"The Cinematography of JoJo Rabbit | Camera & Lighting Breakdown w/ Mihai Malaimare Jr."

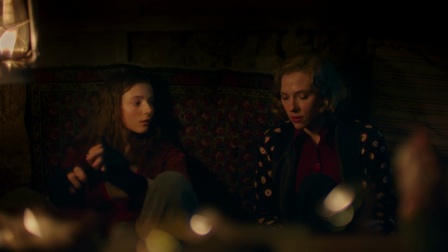[12:07]
So we went for the idea of the of the petrol lamp Yeah,
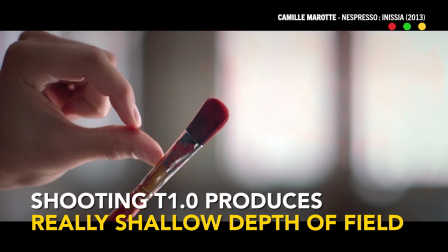[12:11]
then of course like in my mind of like there are T1 In theory, I can shoot wide open, bury it in them,
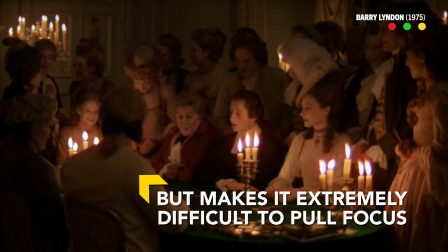[12:18]
right? And Taika's like, okay, let's go for it.
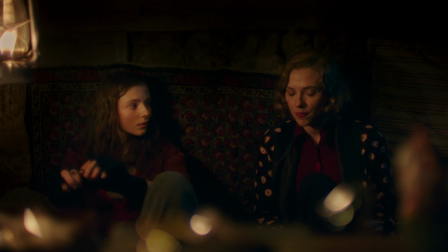[12:21]
So our key light in this scene, like if you go to the wide shot, that petrol lamp there, top left, that's the key light. Is that the actual light? Yeah. That's actually lighting them? Yeah. Are you kidding? Yeah, that's the T1.
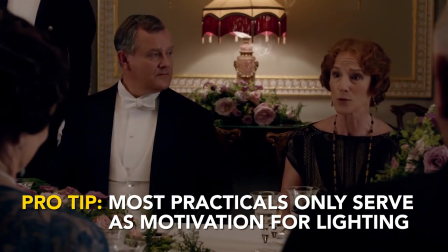[12:37]
The tricky part with those petrol lamps is that if you want a bigger flame, You get more light out of it, but it smokes the glass very fast.
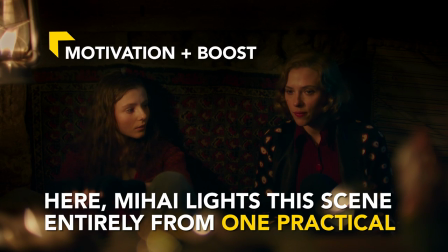[12:45]
Yeah Once every 10 minutes you have to clean the glass So I was like, okay, where can we keep it? So it will give us the level of exposure And then we had a really tiny LED tube
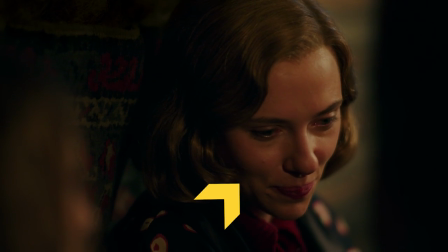[12:56]
Yeah for some feel light and a little tube what it's for like a two-foot quasar or something No, it's like a Kino or a little handmade thing out of LED ribbon This is literally just like a handmade LED thing. Yeah, and it had to be dimmed down quite a lot. Now the down part of this, and it's like, if you look at it, especially for this scene, I tested only three lenses, and we realized that some of them weren't resolving up to 1.8, so there was a fair amount of sharpness that we had to do for this scene. Did you shoot all these close-ups wide open too?
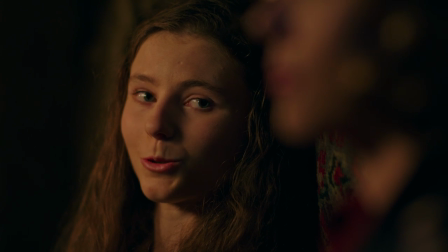[13:32]
Yeah, yeah, but that's the thing, like the 90 mil spherical T1 is actually resolving at 1, 1.2. For the ones that you had to go to 1.6, or if you had to leave it wide open, just a little bit of post sharpening to kind of fix it. Yeah, which is like sometimes you do just the eyes. Sometimes you do it. Yeah. There are better trees. Like if you do an overall sharpening, it won't look right.
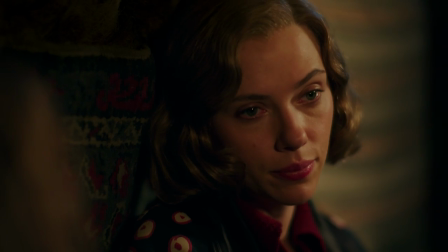[13:52]
For these close-ups, I mean, they move a little bit. And if you're shooting wide open. It's very tricky. So this was the other, like the bedroom. And we actually had, there was a window here, and another door here.
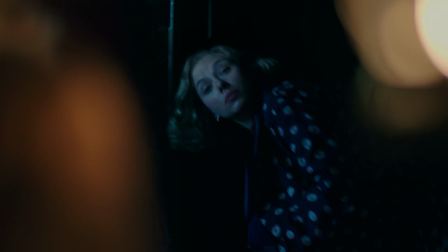[14:04]
And we're talking about like when this would happen, nothing like no other practical would be on.
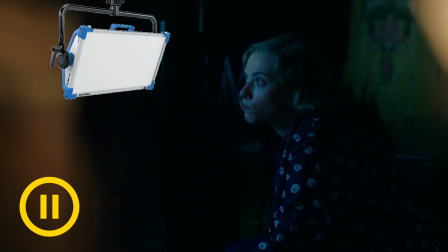[14:10]
So the only thing would be probably some more light. Just a sky panel here, like an S60 with a shimara shooting through the door. For this shot, for Scarlett, for example, we actually end up, we were here.
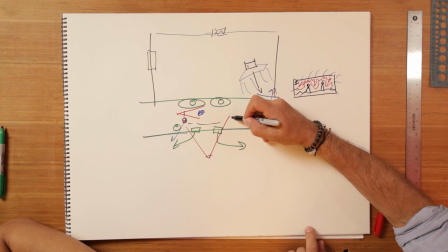[14:22]
We actually took this lamp and moved it here.
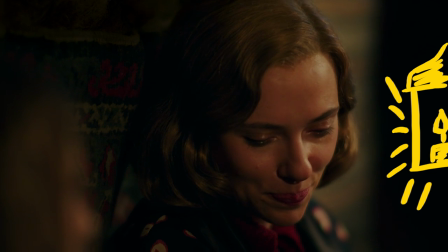[14:27]
So we had like an edge light on her from the lamp. Oh, so this way, instead of it being here and too flat. Too flat and frontly, we just moved around. He just moved it around. The same light source. But I think there's so many times where I think DPs will look at it and be like, I can't mess with continuity.
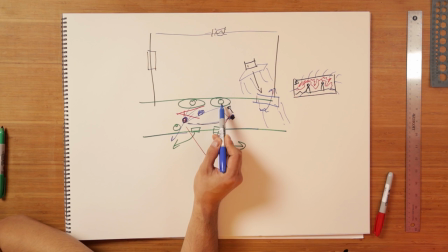[14:42]
I have to leave this lamp here, which means that her single is going to look great, but her single is going to look kind of dumb-y. But you're saying you don't have to compromise.
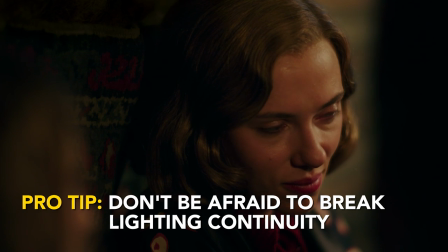[14:49]
You can trust that you can cheat it and that the audience will go along with it. And with great acting, you can get away with it. Hey, this is the true real wrestling of the episode. Yeah. All righty, let's move to the last and final scene. You ready for this? Here we go.
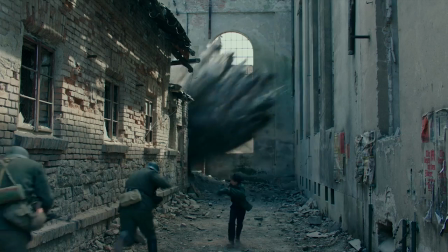[15:03]
This is the end of the war scene where JoJo's desperately trying to get a place to hide.
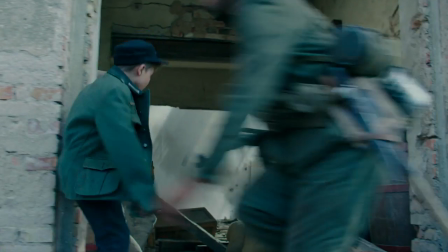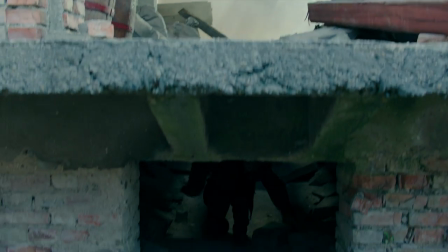What's going on in this shot? It took a while. I mean, I think it took us five or six takes to get it right.
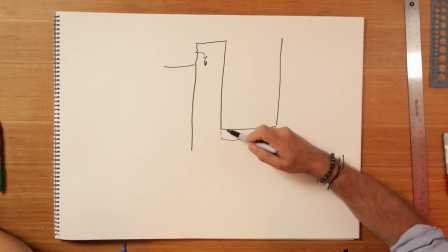[15:31]
It was such an interesting location and we wanted to do so much more to it.
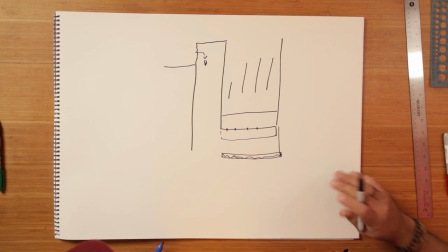[15:36]
This was an abandoned factory. We we spoke about this shot and it was maybe we do it in one shot and then I tend to like all these crazy ideas And then it's like okay now now How are we gonna do that because in theory like the easiest and if you have the budget you just bring the
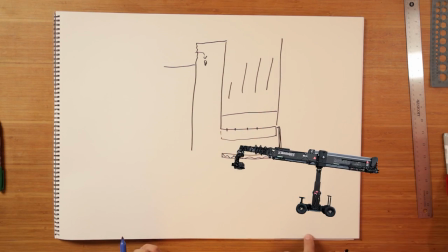[15:53]
technocrane here and you just You just telescope back the entire way telescope back you can boom down The problem is that there was no way we can feed a techno there for this one I had to use actually two monitors because
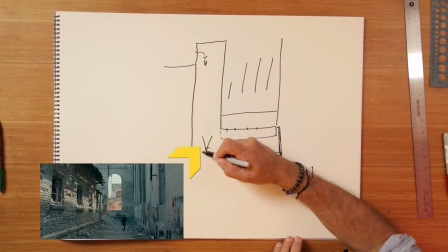[16:07]
in our number one position the camera was too high up,
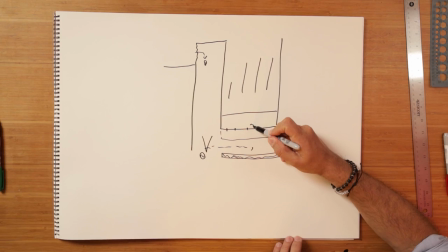[16:12]
it was dulling this way and when Jojo was jumping into the hole there in our number two it was too low so then the hardest was to just boom in the same time as he was jumping. You gotta follow And on top of all that, you had four, five explosions. Yeah, there's one, there's definitely two here. There's a third one here. And the crazy part is that the reset, because of the explosion, was taking like 25, 30 minutes.
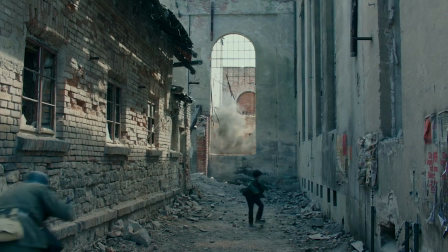[16:40]
I think by take two, I almost lost hope. By take three, I was like, oh, oh, oh, we gained a little bit more. It's kind of happening here. It's kind of working. Okay, let's keep going. Yeah. Tell me about the lighting. So first scene like this, what are you adding in?
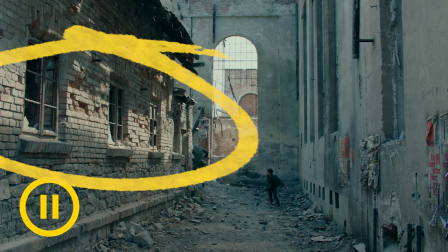[16:54]
It wasn't too much and actually we had a little bit of a Sun. I think we had only two condors on this side
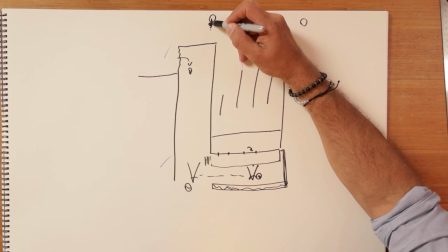[17:02]
with I think it was one every max here and one M90 here.
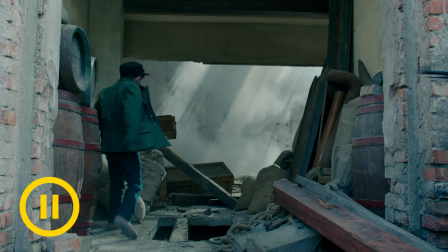[17:07]
I see those lights out so that yeah M90 is creating those beams of light there. It was one of those days where the Sun was in and out So I think we had our lights just in case the Sun goes out and the only thing that they would do there would probably be just lighting the smoke more than anything else because it was a pretty pretty big distance.
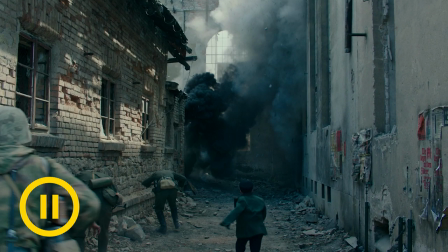[17:26]
You're talking about just like kind of backlighting side lighting that smoke right there? Yeah pretty much like especially for the big explosion.
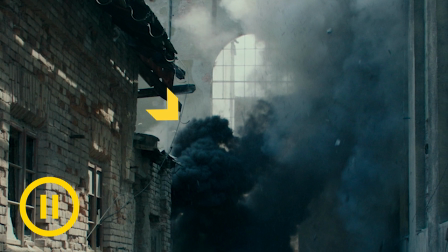[17:31]
Yeah. You see that like you you just get a little more texture. Just so you see so it's not falling into darkness.
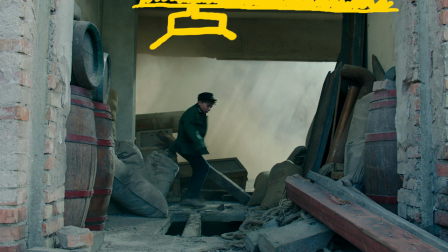[17:36]
Yeah and I think we had another uh two lights rigged inside these rooms like really high up pointing straight down. I think they were like uh just s60s. Yeah. On a polecat in both rooms.
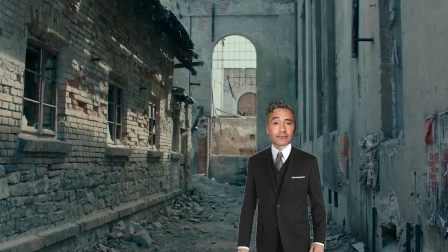[17:49]
It was pretty interesting because we kept working on it and taiko was running to the second unit and i was like kind of running in between but it was yeah it was a struggle like when we finally got it it was like oh yes thank you so much for joining us mihai this
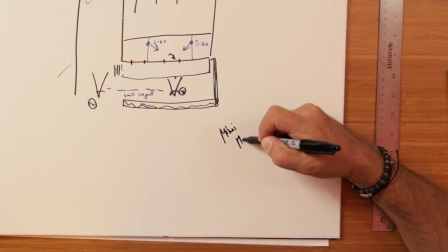[18:03]
was amazing can you sign the also thanks again to mz for sponsoring this video make sure to check out the service in the link down below along with links to the podcast discussion with mihai for those of you that want to learn more about his journey becoming a cinematographer awesome so there's our episode with Mihai Malamari on Jojo Rabbit, amazing cinematography, seriously really really good working on this.
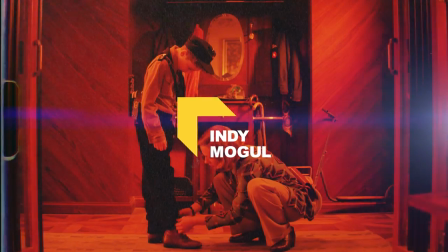[18:22]
Thanks so much for watching this guys and of course this is Indie Mobile. So what did it cost back then for a hawk and a morphic lens? I mean it was, I mean just the fact that you had to bring them from another country like to Romania and that was like oh no you could forget about it. That's not gonna happen. We never really, I mean we're like just like watching photos in magazines with like Panavision on a Morphe glass and I'm like, oh no, we cannot even dream about those, you know, it's like, but our dream was like, oh one day I wish I could use the hook.